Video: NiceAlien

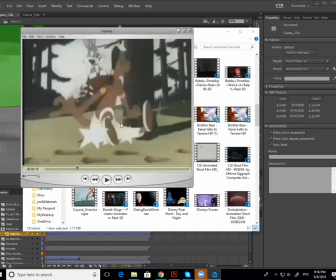45:16 То есть они не прорисовывают каждый ключ, потому что это ограниченная анимация. Но у тебя здесь звезды появляются и исчезают, то есть они появляются еще заранее, до того, как он начинает идти вверх.
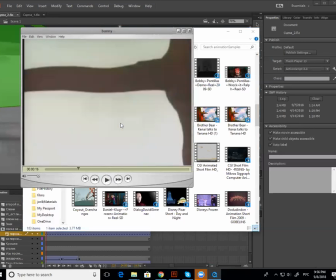45:26 Но они еще какое-то время остаются, да, ведь, пока еще ноги торчат.
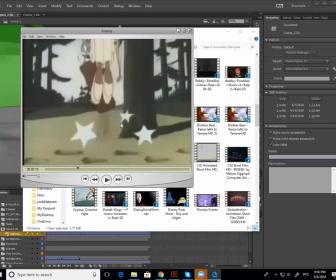45:31 Да. То есть у тебя здесь раз, два, три, четыре, пять, шесть. Шесть кадров.
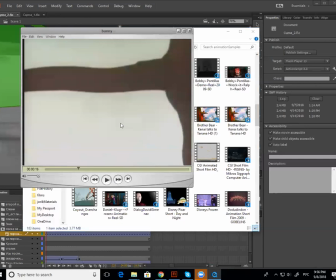45:36 Они, может быть, не прорисованы, но они имеются. Дальше это то, что мы сделали сейчас с твоим, в общем-то, инопланетянином, да, то есть момент, когда у тебя кадр пустой, что нам нужно ознакомиться с новой ситуацией. Мы не были в этой сфере, да, мы не знаем, что это за палка такая тут торчит.
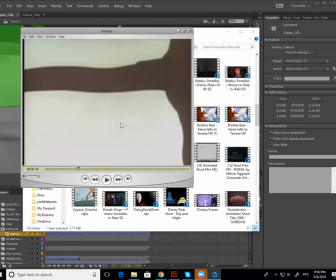45:54 Поэтому тебе дается здесь, смотри, раз, два, три, четыре, только четыре кадра, чтобы ты познакомился с новой сценкой. Только на пятом кадре у тебя начинает появляться индеец.
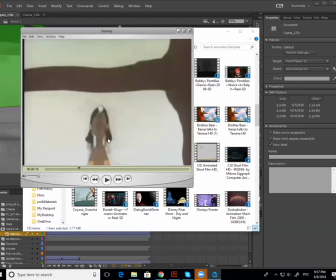46:08 После того, как он залетает, вот то же самое, что мы делали с глазами, да, мы его размываем немножко, это называется смир, есть такое понятие в анимации. Эквивалент того, что было снизу, обязательно должно быть здесь, чтобы мы понимали, что это то же самое движение, да.
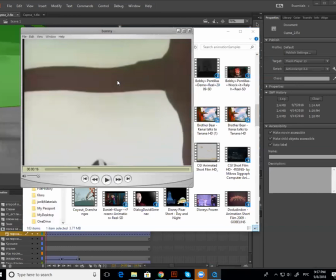46:26 Теперь сам акт произошел очень быстро, он произошел за несколько кадров.
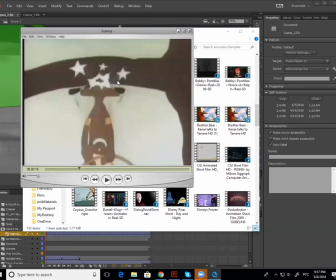46:31 Смотри, раз, два, три кадра. Он уже ударился в палку. Теперь, по идее, он должен сразу же падать вниз, так ведь сила притяжения его притянет. Но это картунная анимация, как я и сказала, ни у чего нету веса. Вес отсутствует у картунных персонажей.
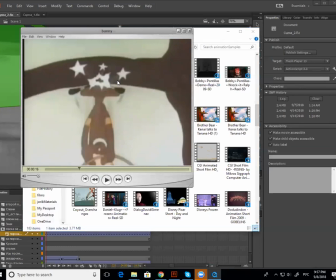46:46 Поэтому то, что они делают, они физически дают зрителю осознать ситуацию, да, то есть они делают, я понимаю, что ты знаешь, что такое anticipation и overlap, да?
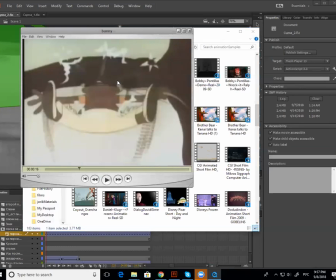46:56 Соответственно, у тебя здесь overshoot и overlap в движении, да, то есть он проходит дальше, чем нужно, вместе с палкой, видишь?
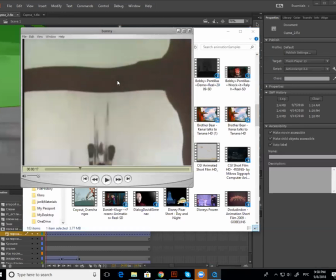47:05 Возвращается назад, да, и только потом начинает падать, то есть у тебя здесь три кадра движения,
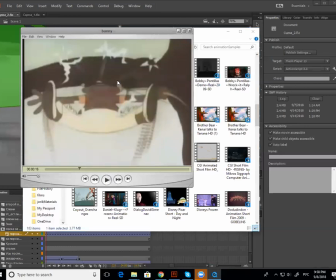47:13 но overshooting у тебя здесь раз, два, три, четыре, пять,
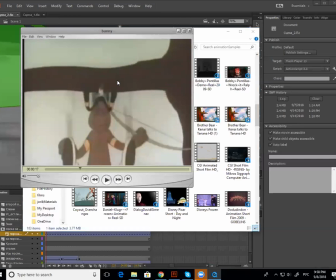47:21 шесть кадров. Седьмой кадр он начинает падать вниз. Понимаешь?
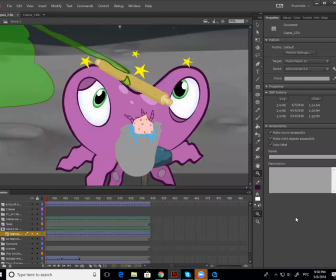47:25 Да, то есть фактически у нас с тобой произошло, вот давай проанализируем, у нас с тобой произошел подъем наверх, да?
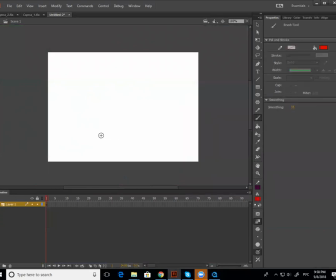47:32 У тебя была сценка, с которой он стоял внизу и поднялся наверх. У нас с тобой получилось, там было, значит, четыре кадра он сжимался, да? Потом шесть кадров он просто стоял на месте, готовился к движению, да?
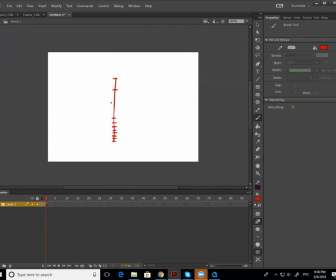47:50 Потом произошел акт, за три ключа он поднялся к ветке, то есть вот здесь у тебя ветка, да? Поднялся к ветке, замедлился здесь еще на шесть кадров, да? И только потом опустился вниз. То есть физически это anticipation, то есть я не буду объяснять, потому что ты знаешь, что это, да?
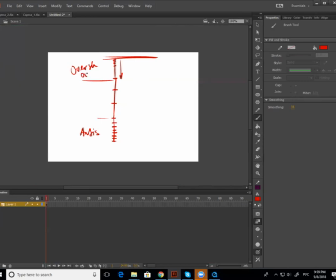48:10 Это overshoot, overlap, да? А вот это акт. То есть фактически у тебя здесь достаточно кадров для обычного движения.
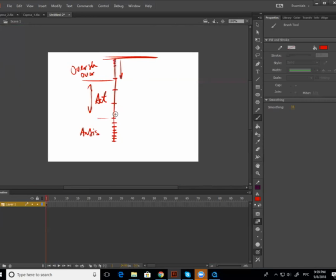48:22 У тебя здесь раз, два, три, четыре, пять, шесть, семь, восемь, девять, десять, одиннадцать, двенадцать, тринадцать, четырнадцать, пятнадцать, шестнадцать, семнадцать кадров. Человек, поверь мне, успеет подняться наверх или упасть, да, в данном случае эквивалент падения, да, будет. Вот, за это количество кадров.
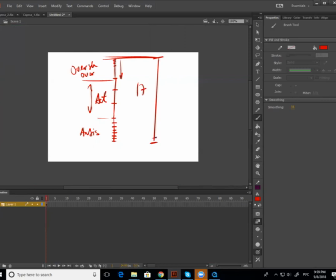48:40 Просто единственное, когда у тебя будет реалистичное движение, у тебя тайминг будет растянут. Все эти 17 кадров будут очень равномерны, понимаешь? И у тебя будет движение поделено на 3, тоже равномерно.
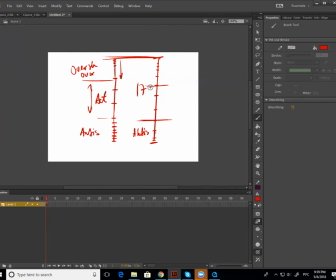48:58 У тебя будет anticipation, который по количеству кадров равен акту и равен овершуту. Так? Просто то, что сделал картун, он сжал это все до 3 кадров, понимаешь?
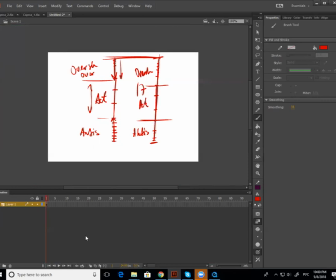49:13 Здесь у тебя будет больше, чем 3 кадра. Как минимум 6 у тебя будет, понимаешь?